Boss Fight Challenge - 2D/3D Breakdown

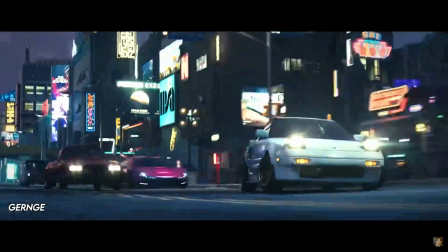So this is my first time entering a Pwnisher render challenge. I keep seeing the incredible work put out challenge after challenge, and I keep wanting to join in, but found it hard in the past to find the time.
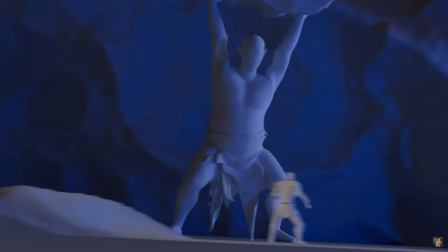This time, however, I've got some time to spare. I wanted to challenge myself and try something outside the usual stuff that I've done.
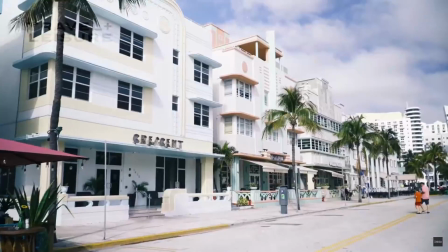Something a little more stylized with elements of 2D animation sprinkled on. The concept was to do something set in a colorful beach city type environment like Venice or Miami,
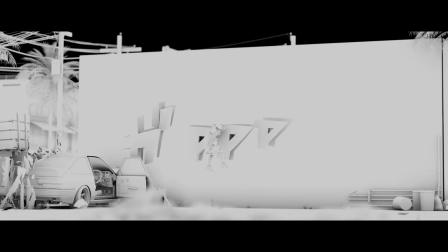with lots of colorful buildings and murals, where the hero is a graffiti artist facing a boss that's a literal art mural come to life.
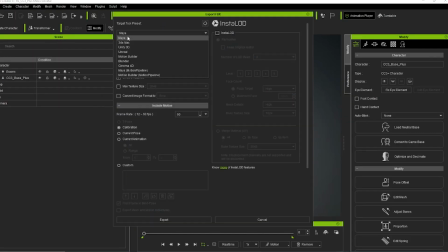The hero character started from a base mesh in Character Creator 4. I brought him into Maya because I don't really know Character Creator 4.
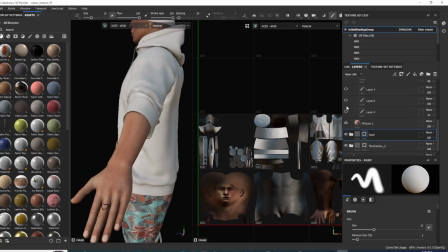Clothed him, broke his leg, gave him a new, better leg, painted him in Substance Painter, shaded in Arnold, then brought him back into CC4 and used AccuRig to quickly set up his joints and skinning,
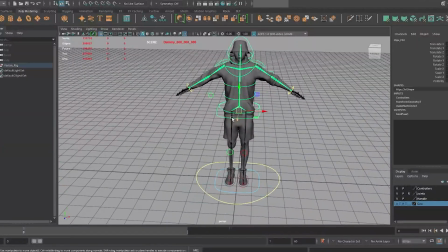then mapped an auto control rig in Maya. But none of that worked, so I scrapped the whole thing and started from scratch in Maya.
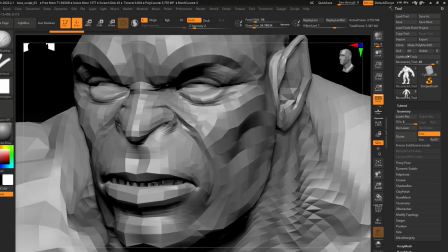For the boss, I started from an orc base mesh, sculpted details in ZBrush, painted him like one of my French girls in Substance,
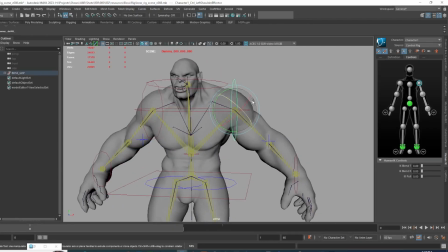and this time for real rigged him with AccuRig in CC4 and set up the auto control in Maya.
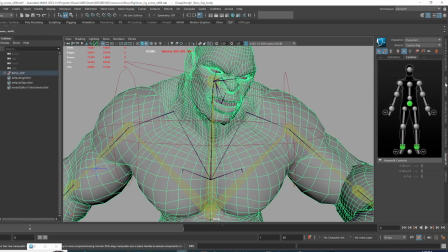I also went back to ZBrush to sculpt an angry facial expression and mapped it into the rig as a blend shape. Happy, mad, happy, mad.
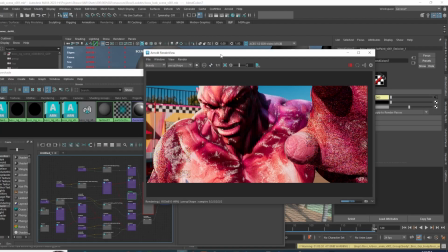I shaded him in Arnold, turning off his self-shadowing and specs so that he appears pancake flat, like a painting on a wall.
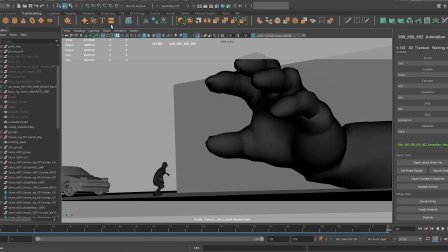The characters and the car were then animated by hand traditionally in Maya.
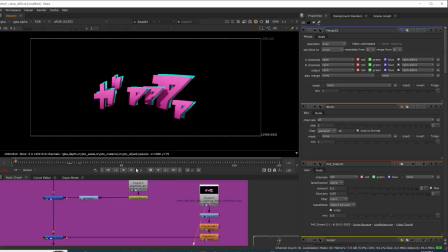This is where I decided I wanted to start getting a little bit more stylized and colorful, so I had the car reveal some engine noise automatopoeia to help sell the speed of the car.
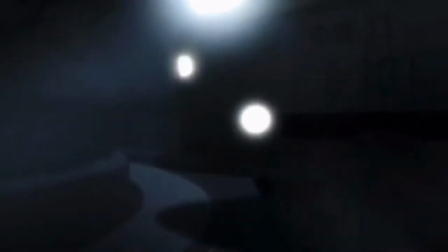The text used was a reference to the initial D manga, where the protagonist drives the same kind of car that I'm using in this render, the Toyota AE86.
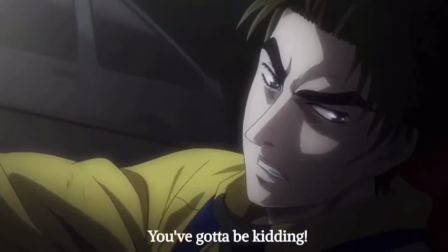Hachiroku.
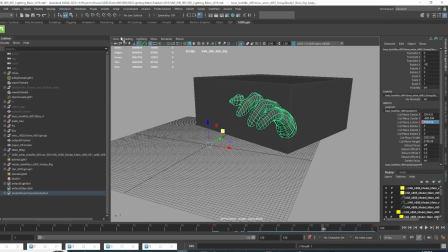I wanted the boss's hand coming out of the wall attempting to grab our hero, so I used a polycut modifier on the body and animated the slice to reveal the hand over time.
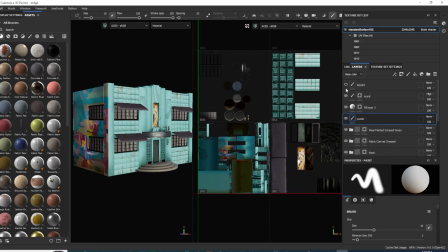For the environment, I scattered around some Art Deco Miami Beach style buildings and textured them in Substance Painter,
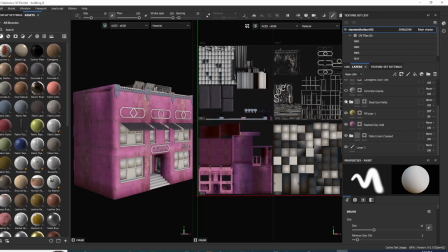projecting some uncommissioned images of abstract art murals on the sides of each one.
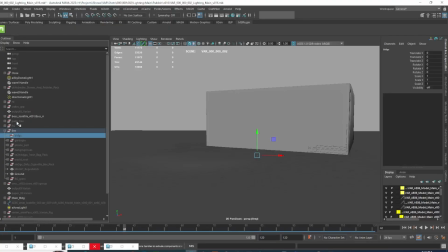I scattered some assets on the ground using Mesh inside of Maya for some procedural control.
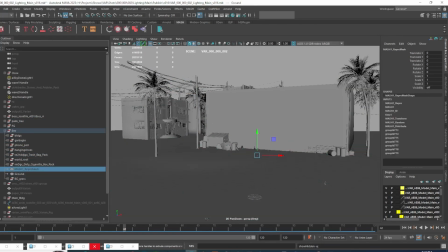Hand scattered some foreground elements in front of the camera like debris, spray cans, and a donut,
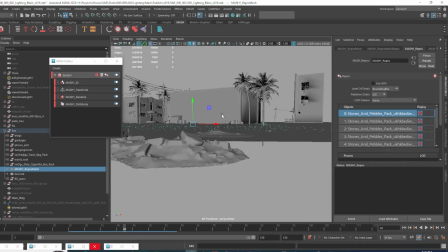the usual stuff that you leave lying around in front of a camera to create some parallax, and blew some wind on the palm trees with a wave deformer.
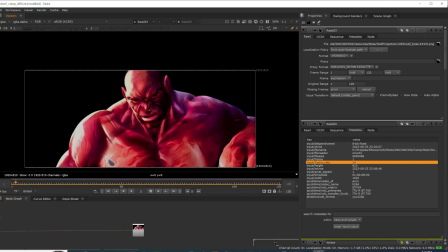For the main building, I rendered out a pass of isolated boss character and reprojected it onto the building as a diffuse texture, so that he sort of looks like he's painted or trapped in the wall.
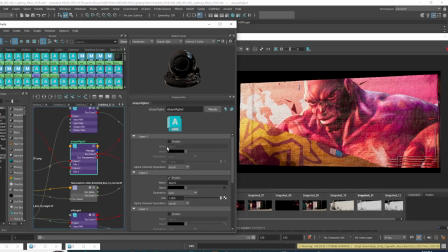I layered it in between some other mural textures and animated the UVs of these totally real symbols of a totally real not made up language so that they rotate into place.
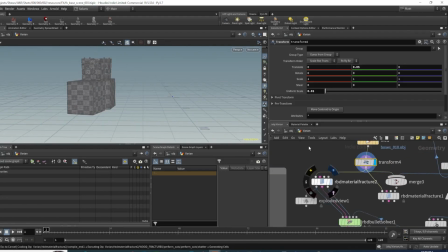The 3D effects were all handled in Houdini. I simulated the car crashing into boxes using the wood material fracture and RBD solver,
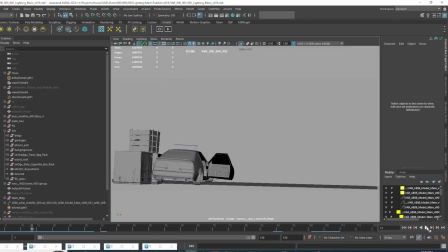then brought that back into Maya and retimed it to look slow motion.
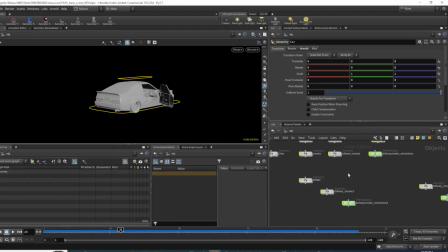The spray paint, exhaust, and larger scale smoke sims were all handled in Houdini as well with a pyrosolver, then rendered in Arnold, Solaris, and comped on top.
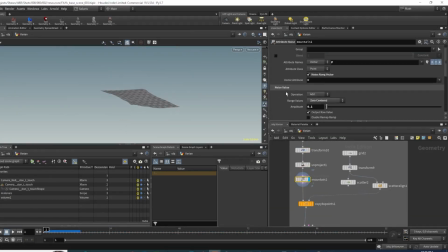And the paper was simulated using Vellum and brought back into Maya to be rendered.
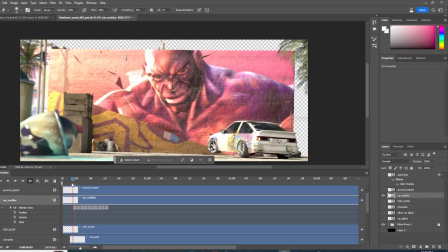I had fun adding some 2D animated effects in Photoshop, adding some car light streaks and anime style motion blur lines to the car and character,
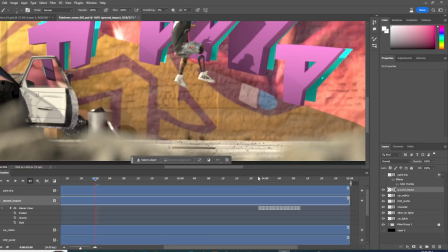as well as some liquid pop animation on the mural symbol and a dust impact effect when the character lands.
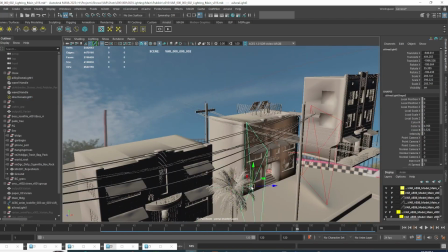Lighting was done entirely in Arnold. I more or less just used a dome light, directional light, and a few supporting lights to cheat some extra bounce. I broke up the render into a bunch of individual render passes to give me more control in comp and to allow me to render individual passes faster as needed.
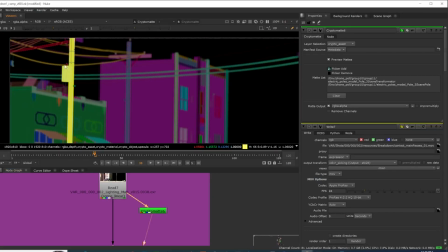I also rendered Cryptomatte AOVs, which helped a ton with creating on-the-fly masks and comp out of any object in the scene as needed.
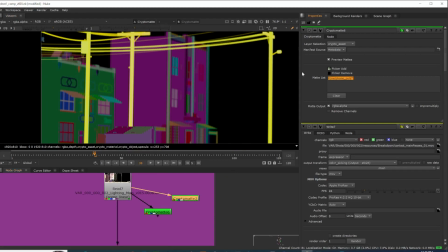This helps me a lot because planning ahead is for suckers. And I baked the depth of field into the render because the entire composite was done in Nuke.
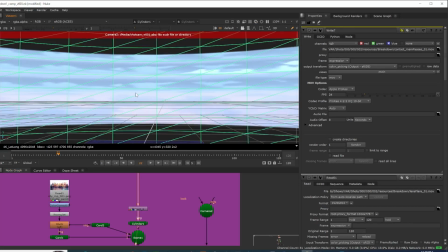The sky, clouds, and background were created as individual elements in Photoshop and assembled in Nuke by being projected onto a cylinder and cards and tracked using the Olympic camera.
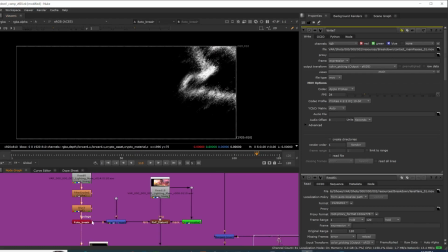I added edges using a filter road around the character vehicle and boss hand passes to give a very subtle toon-shaded Borderlands-ish look to the main animated elements.
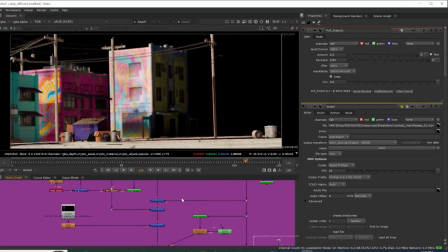For further integration around the boss's hand, to help sell the idea that it emerges from the wall, I rendered a quick utility pass using the slice where the hand meets the wall.
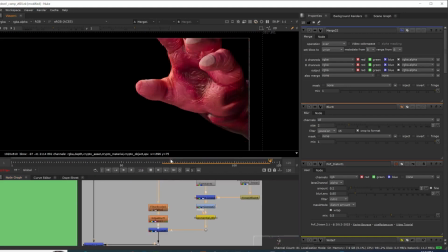Mapped some noise into an eye distort around the hand on the wall to create some micro displacement effects.